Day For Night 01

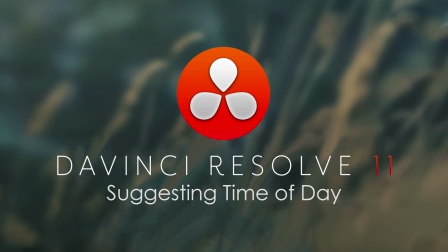Hello, this is Denver Riddle from Color Grading Central.
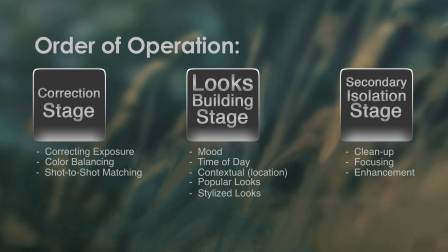Continuing with our looks building stage, in this tutorial, we'll be covering how to suggest different times of the day using DaVinci Resolve. This is a requirement you may sometimes face from either the screenplay or the director,
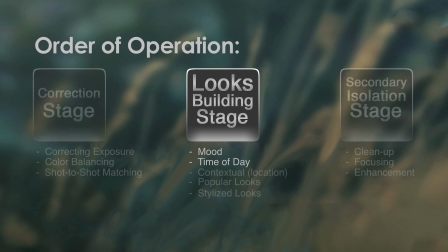where a scene is supposed to take place at a certain time of the day, but in fact, principal photography might have taken place at a different time.
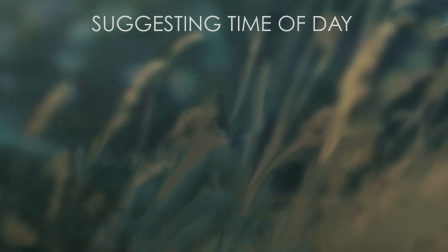In this tutorial, we'll suggest 4 common times of the day, starting with midday, golden hour just before sunset,
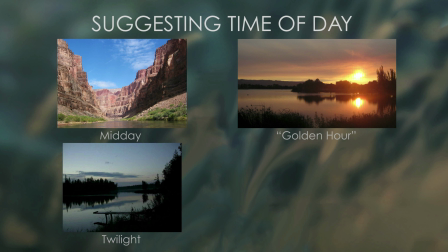twilight just after sunset, and finishing with a quick and easy day for night.
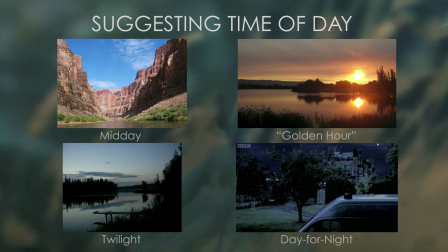Suggesting different times of the day works under the principle of color temperature, or in other words, the color of light. Throughout the day, the color temperature of sunlight changes. In this chart, for example,
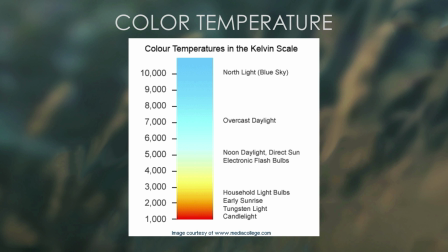you can see that the color temperature at sunrise is about 2000 Kelvin and at midday about 5500 Kelvin. Since color temperature appears to affect the tonal range in a top-down fashion, starting in the highlights and ending in the shadows,
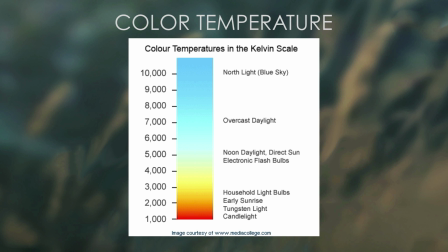we can suggest different times of the day using a highlights adjustment to match the color temperature of the sunlight.
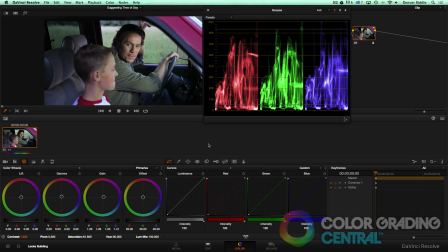So let's get started. In the example we'll be using, color correction has already been performed in the first node. We'll add a second node where we can begin creating our look. Let's first begin with suggesting midday.
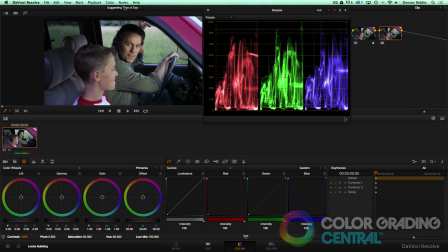As midday has the highest contrast of the day, we'll imitate this by creating a high key look. If you recall from one of the previous tutorials, to create a high key look, we'll bring up our midtones, being careful not to blow out the highlights,
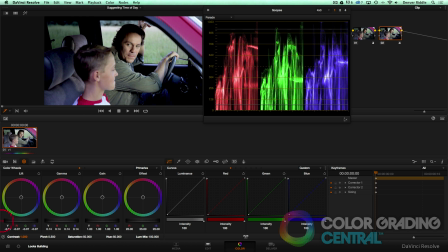and then lower the shadows to create that punchy contrast. The color temperature on a clear midday is about 5500 K, so our whites for the most part should balance,
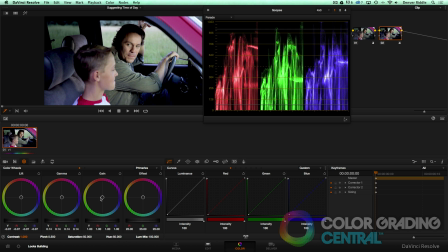but most monitors are calibrated at 6500 K, so we might coax a negligible amount of warmth into the highlights to reflect this.
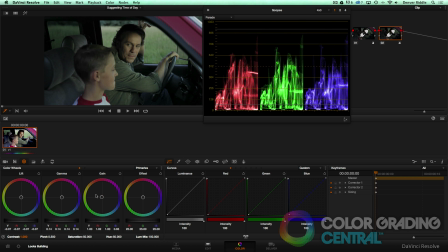Okay, and here's the before and after. Let's move on.
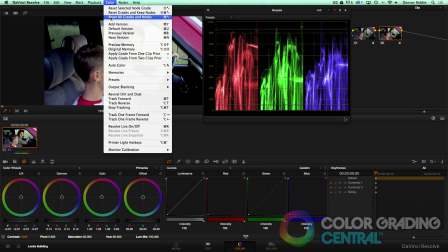Let's create a new version,
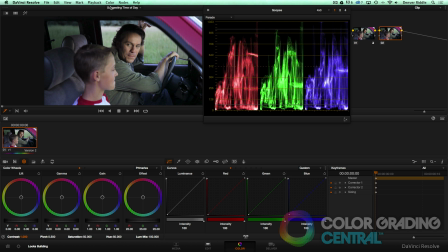reset the second node, and now let's suggest a golden hour look, which is around the time just before the sun sets. Because the sun is more directional to the horizon, I'll duplicate this as though the sunlight is coming in through the windshield.
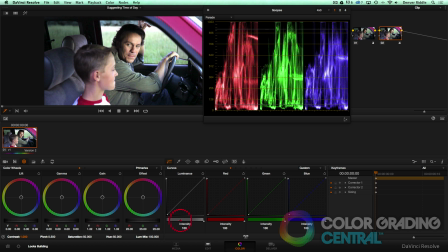Our highlights should look pretty hot, so I'll bring them up. And I'm not worried about clipping them a little bit. Now for the midtones and shadows, I'll leave them where they're at,
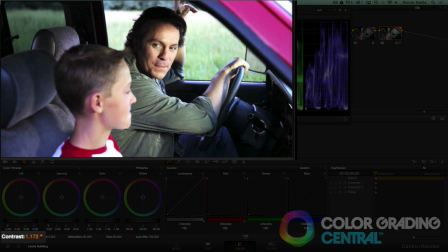but I do want to increase the contrast with the contrast control to give us that harsh light of the sun pouring in through the windshield.
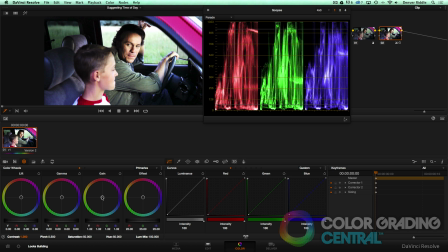Now for the color temperature, sunlight is quite warm during golden hour, so I'll push some warmth into the highlights. And I'll counteract this action just a little bit in the midtones so that my skin tones don't become too warm.
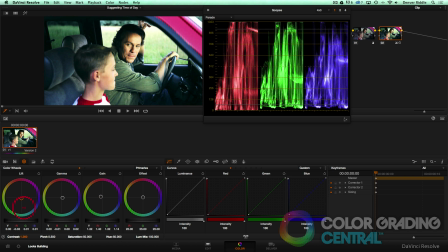Now as a final touch, I'll push a little bit of blue into the shadows, since the shadows are illuminated by the sky, giving them a blue color cast.
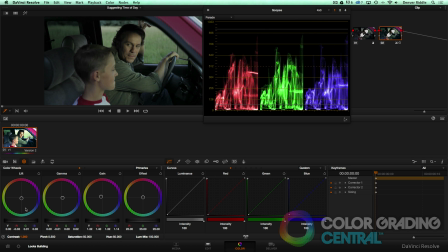And for the before and after, pretty cool technique.
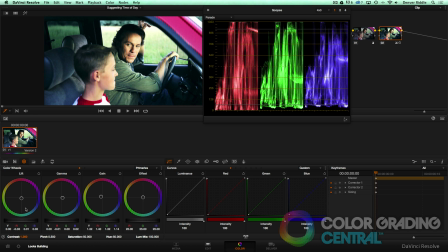And for twilight, the time of day after the sun dips below the horizon, oops, I need to create a new version first, and reset the node.
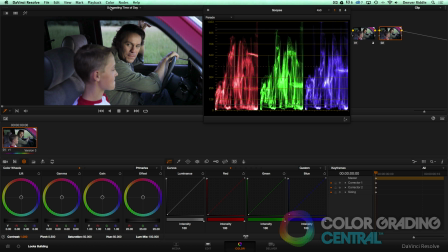Okay, after the sun drops below the horizon, it immediately gets a little bit darker, and the source of lighting, which is the sky, puts off a really cool color temperature. So to create this look, I'll lower the midtones a little bit. And I want to keep my dynamic range in the highlights.
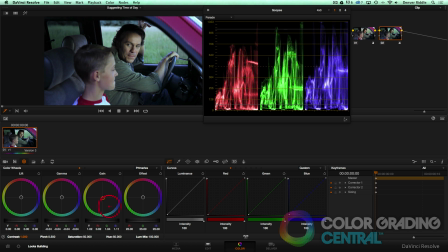And then I'll push some blue into the highlights. And that's it. Pretty easy look to create.